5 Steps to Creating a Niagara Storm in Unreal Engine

and welcome. In this video, we're going to be covering my 5 steps to creating a desert sandstorm in Unreal Engine 5. And at the end of the video, I'm going to be sharing the biggest mistake I see people make when building their own environment effects and just environments in general.
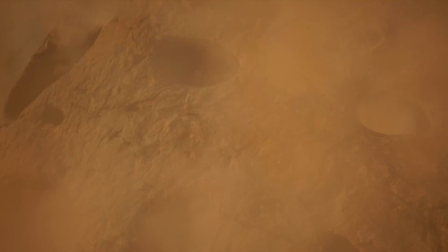[0:13]
The most important word is layers. Complicated effects like this desert sandstorm can be much more manageable when divided into separate little pieces,
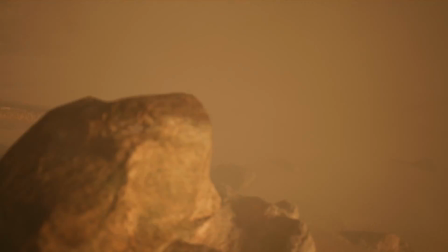[0:22]
which when layered together, create the finished effect. In our case, we're just going to build it from the ground up. Quite literally, we're going to be starting with the ground. Step number one, create a moving sand decal for the ground.
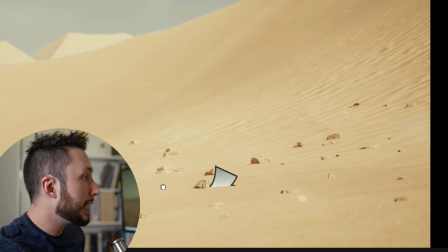[0:33]
Inside of Unreal Engine, I have this decal, which I can place into my environment. This decal gives the effect that the sand on the ground is moving, blown by the wind.
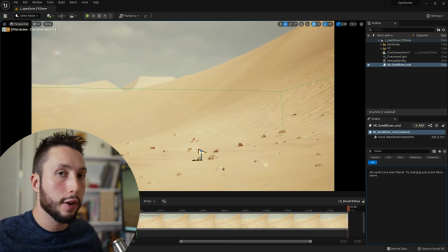[0:43]
I can create this very easily by just taking a decal of the sand and taking a second normal map,
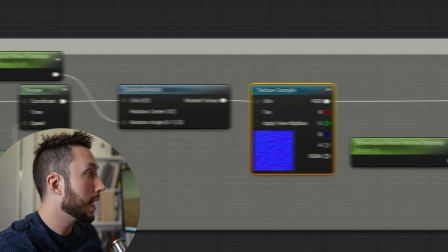[0:49]
like this wave normal map, and using what's called a panner. That panner node is going to take the normal map that you give it and move it in a particular direction over time.
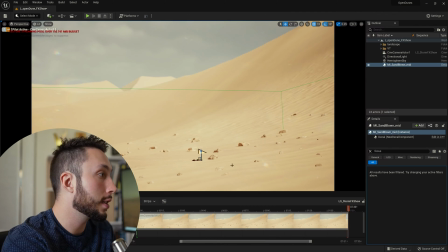[0:58]
So I'm using this panner node here to create the effect of the sand being blown along the ground. And I'm going to place a few of them here to give the effect that the sand around here is all moving.
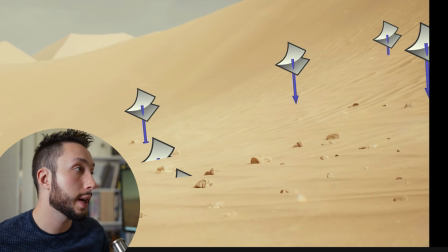[1:10]
All right, that looks pretty good. You can place as many of these around your environment as you need to give the correct effect. Step number two is pebbles blowing along the ground. As we're building up this effect, we're going to have different levels of particulates blowing through our environment. And the first one is going to be small rocks or pebbles. So I'm going to drag in my Niagara emitter that I built.
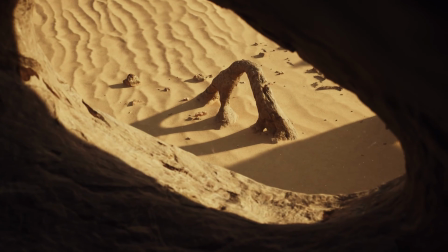[1:29]
This Niagara emitter is going to be blowing little pieces of geometry that look like pebbles across the scene.
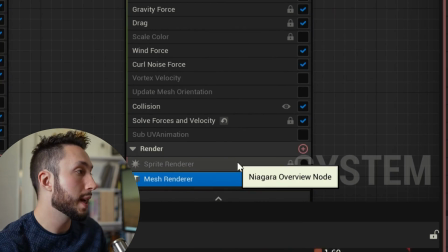[1:35]
If I open up the Niagara emitter real quick, it is using a simple mesh render here with collision turned on so it bounces along the ground.
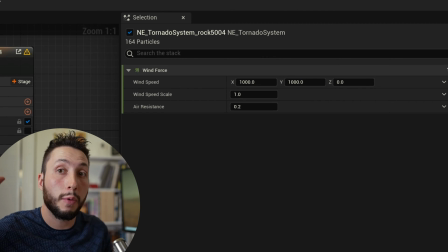[1:43]
I'm in this case using a wind force to blow it along the ground.
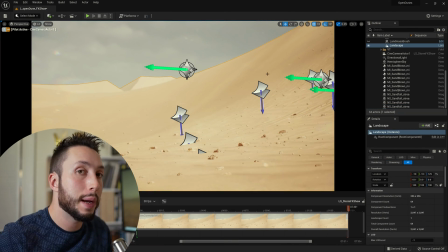[1:47]
And I usually like to place it just out of frame so you can see the pebbles rolling in front of the camera along the ground in the foreground. Step number three is going to be billowing clouds moving along the surface of the landscape. So now we're building up in layers here. So I'm going to drag another Niagara emitter in here. And this one I started with the smoke preset inside of Unreal Engine,
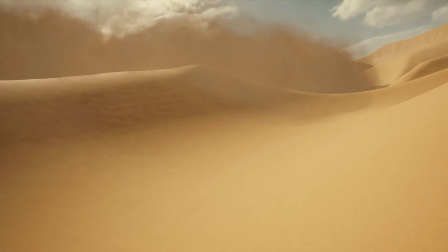[2:06]
and I just modified it to look a little bit more like sand, which means honestly just tweaking the color to be brown.
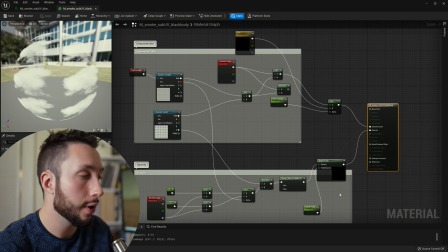[2:12]
One important thing that I did change about this material though is that I added what's called a depth fade node, and the depth fade helps me blend the sprites that are being emitted with the ground itself.
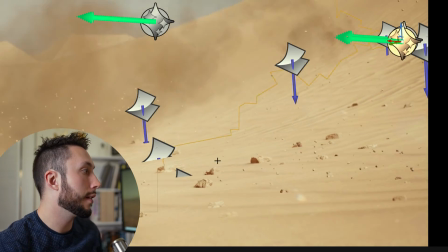[2:22]
So you'll notice here as the sprites interact with the ground here, they're just kind of smoothly blending in as opposed to creating harsh lines.
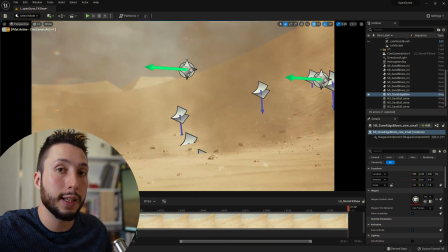[2:29]
So I usually move this emitter quite a bit out of frame. It kind of expands as it leads the emitter, so I want it to expand into a large area before it passes camera. And I will probably place a few of these as well. It's usually a good idea to space them out, having one in the foreground, having one in the midground, and finally having one in the background.
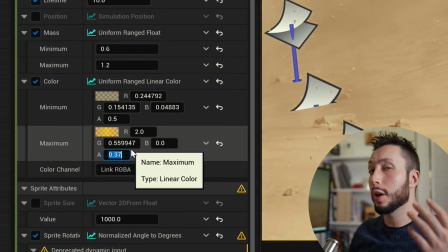[2:48]
I will often also adjust the transparency of the particles themselves as well to make sure they're not too opaque.
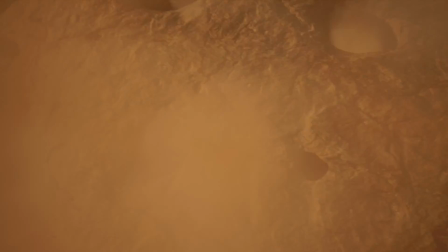[2:54]
Sometimes it's better to build up a bunch of layers of more transparent particles to give more of a feeling of depth to the storm. Step number four is going to be your lighting. It's not going to look like you're inside of a massive sandstorm if the lighting doesn't also match.
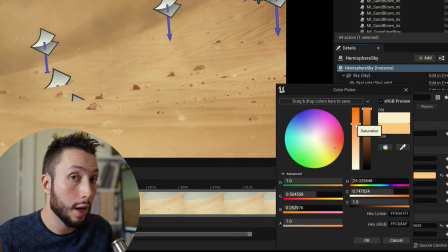[3:07]
First thing that we're going to do is tint our actual sun color to make it seem as though it's scattering through fog.
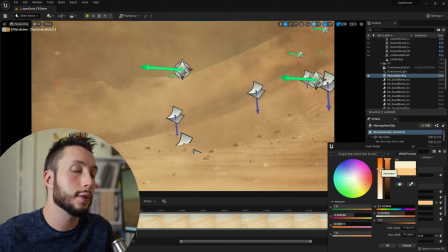[3:13]
You can also just add a lot more fog to your scene so that the light will scatter through in the color of that fog.
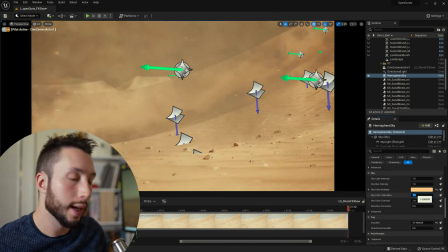[3:18]
It's up to you how you want to approach it. I'm going to lower the saturation a little bit as well. Step number five is going to be our camera animation.
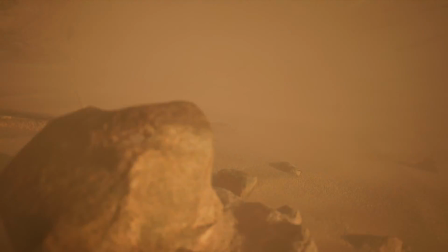[3:25]
Having our camera shake a little bit as if it's being blown by the wind is going to help sell the effect that we're in a storm and we're being buffeted by the sand blowing against us.
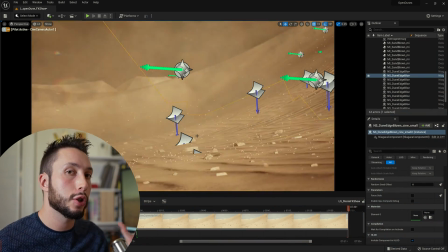[3:34]
So this can easily be achieved by adding a camera shake blueprint to your camera in Sequencer.
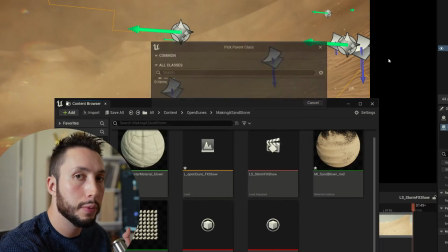[3:39]
So in my content browser, I'm going to right click and make a blueprint class. In the blueprint class, I'm going to expand all classes.
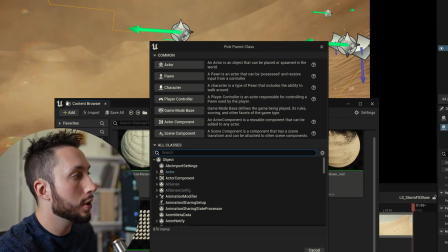[3:46]
And in all classes, I'm going to search camera shake.
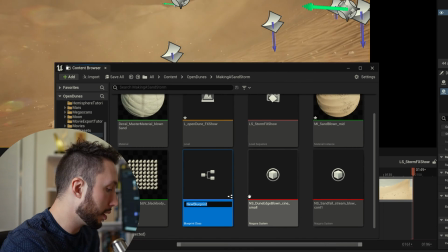[3:50]
I'm going to choose camera shake base here, and I will call it BP underscore camera shake.
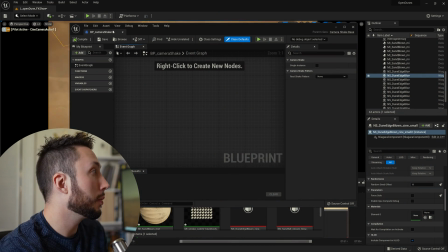[3:55]
When I open up that blueprint, this is what I'm going to see. And what I want to do is save it, close it, and reopen.
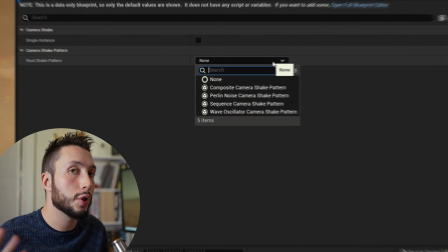[4:01]
When I reopen it, it will look slightly different. What I want to do is come to the root shake pattern here and choose Perlin noise camera shake.